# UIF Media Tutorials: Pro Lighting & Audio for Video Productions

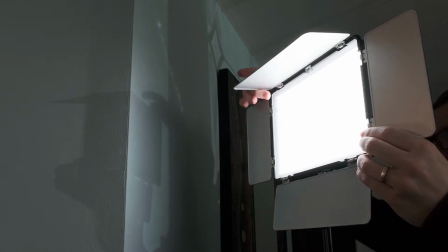(0:09)
Professional equipment will always enhance any recording, but even without expensive gear, you can produce quality content as long as you focus on location, lighting, and sound.
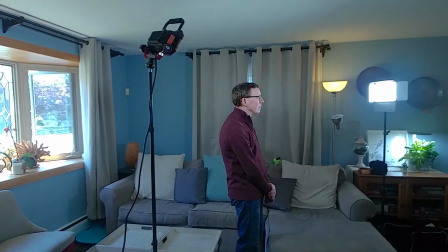(0:20)
Find the quietest spot to record in, and then light it as best as you can.
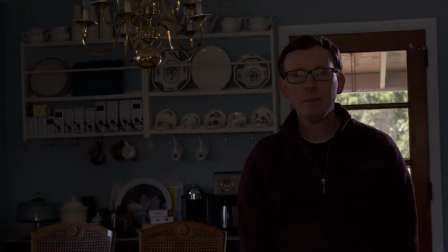(0:25)
In this video, I will show you how you can use windows, common house lights, and more professional light setups to make your videos look their best.
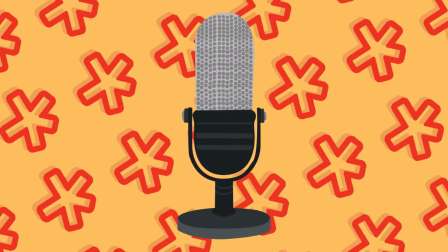(0:33)
First, let's find a quiet spot. Turn off as many electronics as possible.
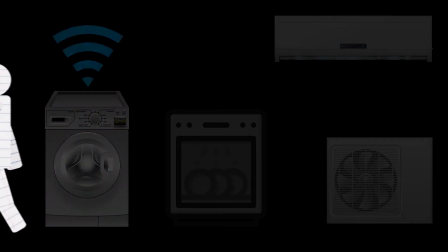(0:39)
Can you turn off any fans, hold off on running laundry and the dishwasher? Get the room to be as quiet as you can before recording.
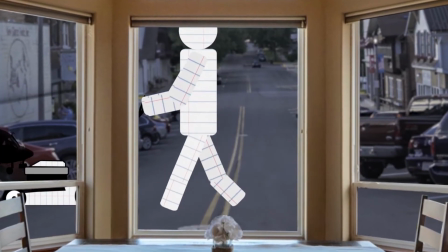(0:48)
That room with a lot of windows may look good on camera, but if there is too much traffic noise or you can hear your neighbor mowing their yard,
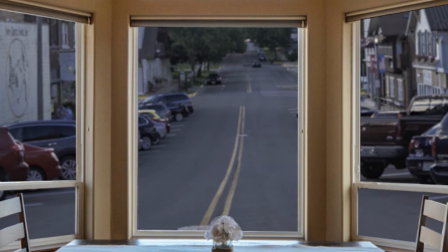(0:57)
try and find a quieter spot. Microphones will pick up any sounds you can hear, as well as some that you may not.
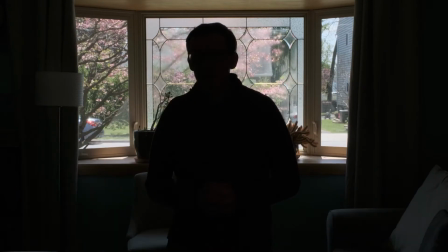(1:05)
Now that we're in a quiet spot, let's focus on lighting. Try and use the room's existing light to your advantage. If most of the light is behind you, that is called being backlit.
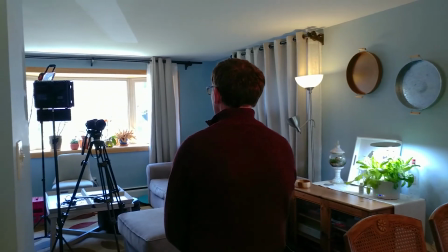(1:17)
You will not want that. The light should be shining on you, pointed towards you, making you brighter.
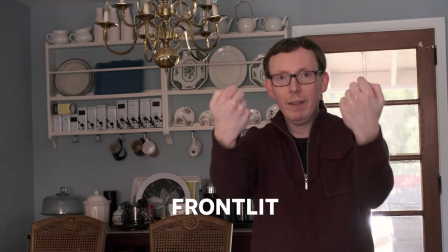(1:23)
This is called being frontlit. If there are windows, try and sit facing them to use that light.
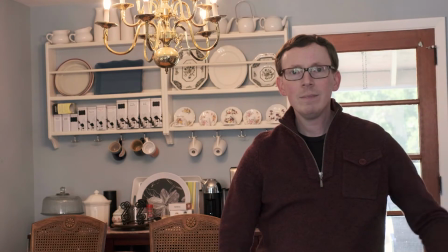(1:29)
If you have overhead lights, turning them on may brighten the room, but may also cast dark shadows near your eyes.
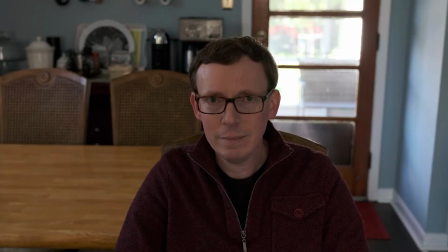(1:37)
To get rid of unwanted shadows, use another light. This is called a fill light.
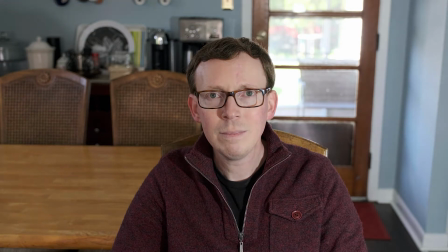(1:43)
You can move lamps around in your space to make you look your best. Remember, lights can be off camera and still shine light on you.
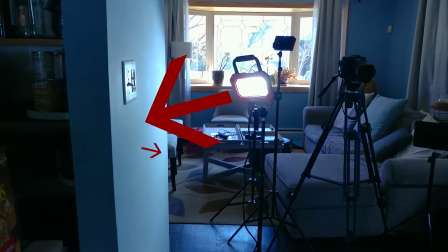(1:52)
If lights are too strong, you can point them towards a wall or a ceiling to spread out the light.
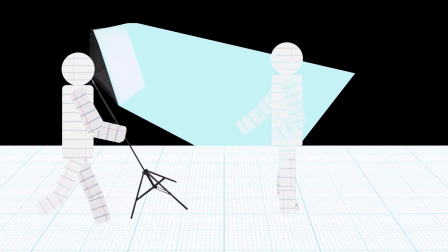(1:57)
This is called bounce lighting. You can also weaken the light by moving it further from the person on camera. For a more professional look, try three-point lighting if you can.
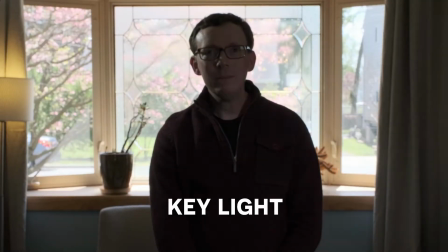(2:09)
Three-point lighting includes a backlight, a key light, and a fill light.
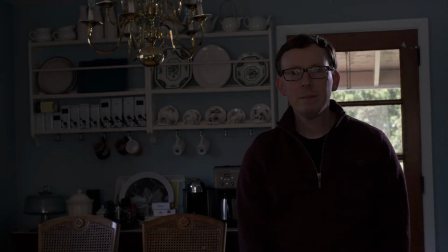(2:18)
The backlight should be shining down, creating an edge along the person's hair and shoulders to help separate them from the background.
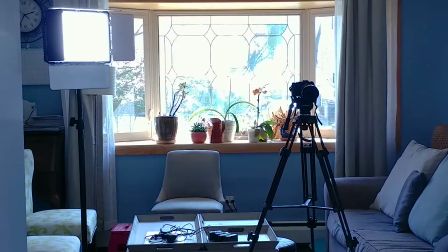(2:26)
The key light and the fill light should be about 45 degrees from the camera and shining towards the person.
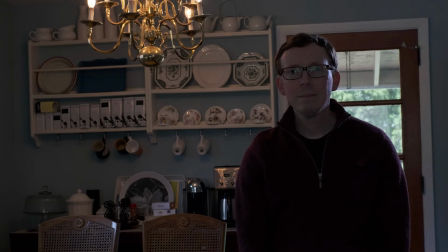(2:33)
The key light will help fill in some of the shadows that are created from the other lighting in the room.
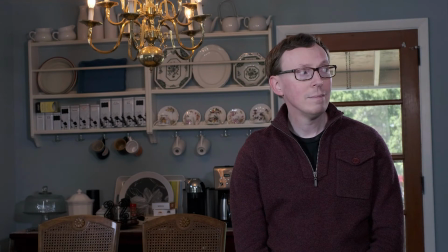(2:38)
And the fill light helps soften those shadows left from the key light.
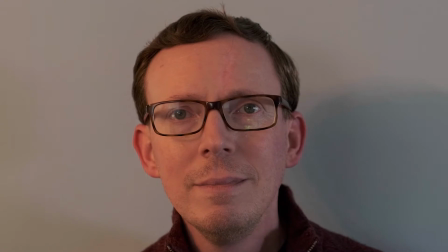(2:43)
You can experiment with different strengths of fill lighting to create different looks for your video.
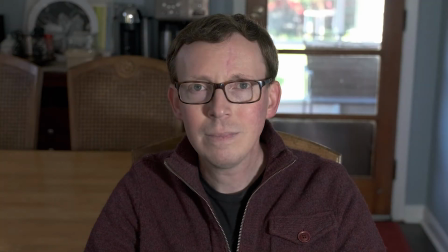(2:48)
And lastly, while we are talking about light, here are two things to know. There are two kinds of light, hard light and soft light.
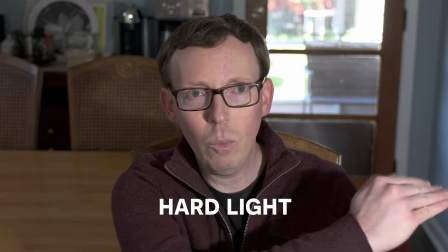(2:56)
They are named after the types of shadows and highlights they cast on people.
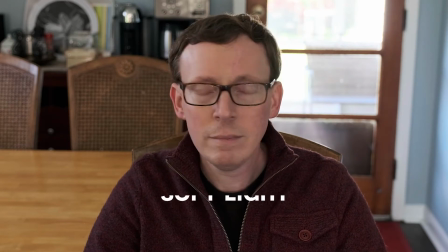(3:01)
Soft light is more flattering, so always try and get your light as soft as possible.
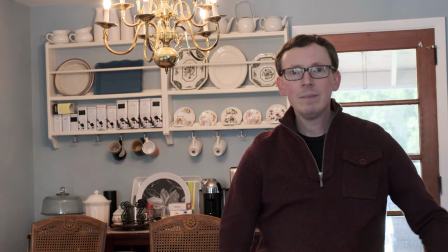(3:06)
And lastly, light has a color temperature. This is the color of the light.
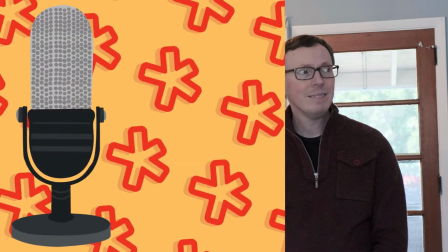(3:11)
Is it a cool blue or a warmer orange look? You're almost ready to impress the world with your video.
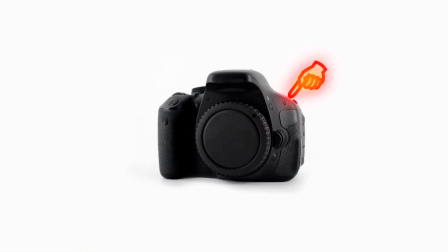(3:18)
Finally, let's go over audio or microphone options.
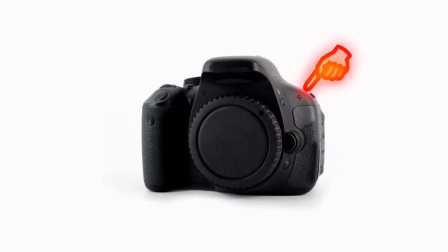(3:21)
Built-in camera mics pick up the sound of the camera and are too far away from the person speaking.
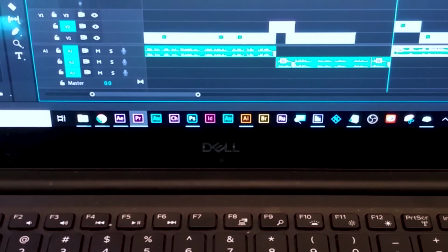(3:28)
Computer mics pick up the fan noise from the computer and are too far away from the person talking as well.
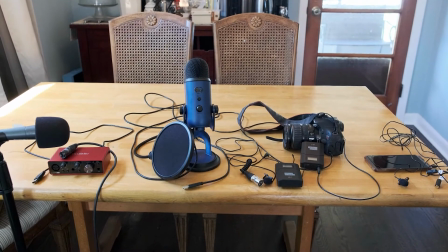(3:33)
The simple fix for this is a microphone. Here are four options. One lapel mic.
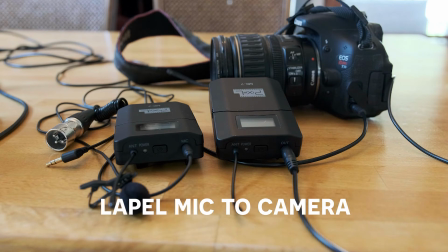(3:40)
This is usually fed or plugged into the camera you are using. Try and fasten it as best you can to the speaker's close. watch out for
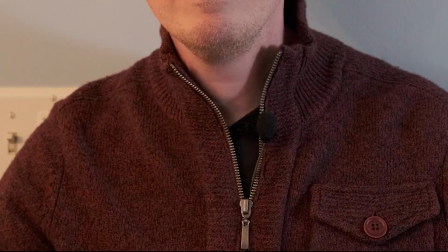(3:48)
clanking jewelry hair brushing against it and fabric rubbing against the mic while they talk
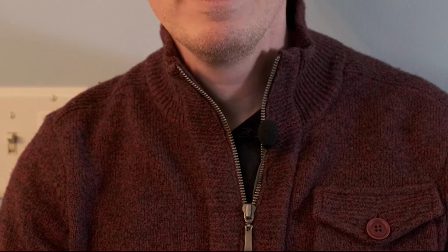(3:53)
try and fasten it about six inches away from the speaker's jaw facing their
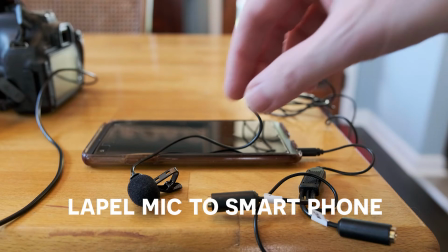(3:57)
mouth to lapel mic into the phone same as above only
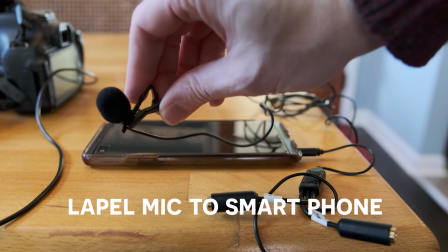(4:02)
this feeds into your smartphone instead if using a newer iPhone you may need an Apple lightning to
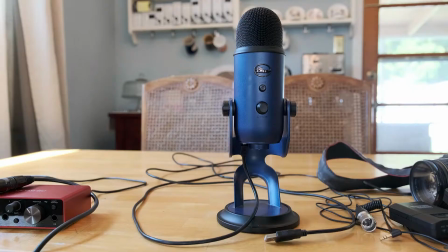(4:09)
3.5 millimeter headphone jack adapter 3 USB This feeds into your computer or laptop.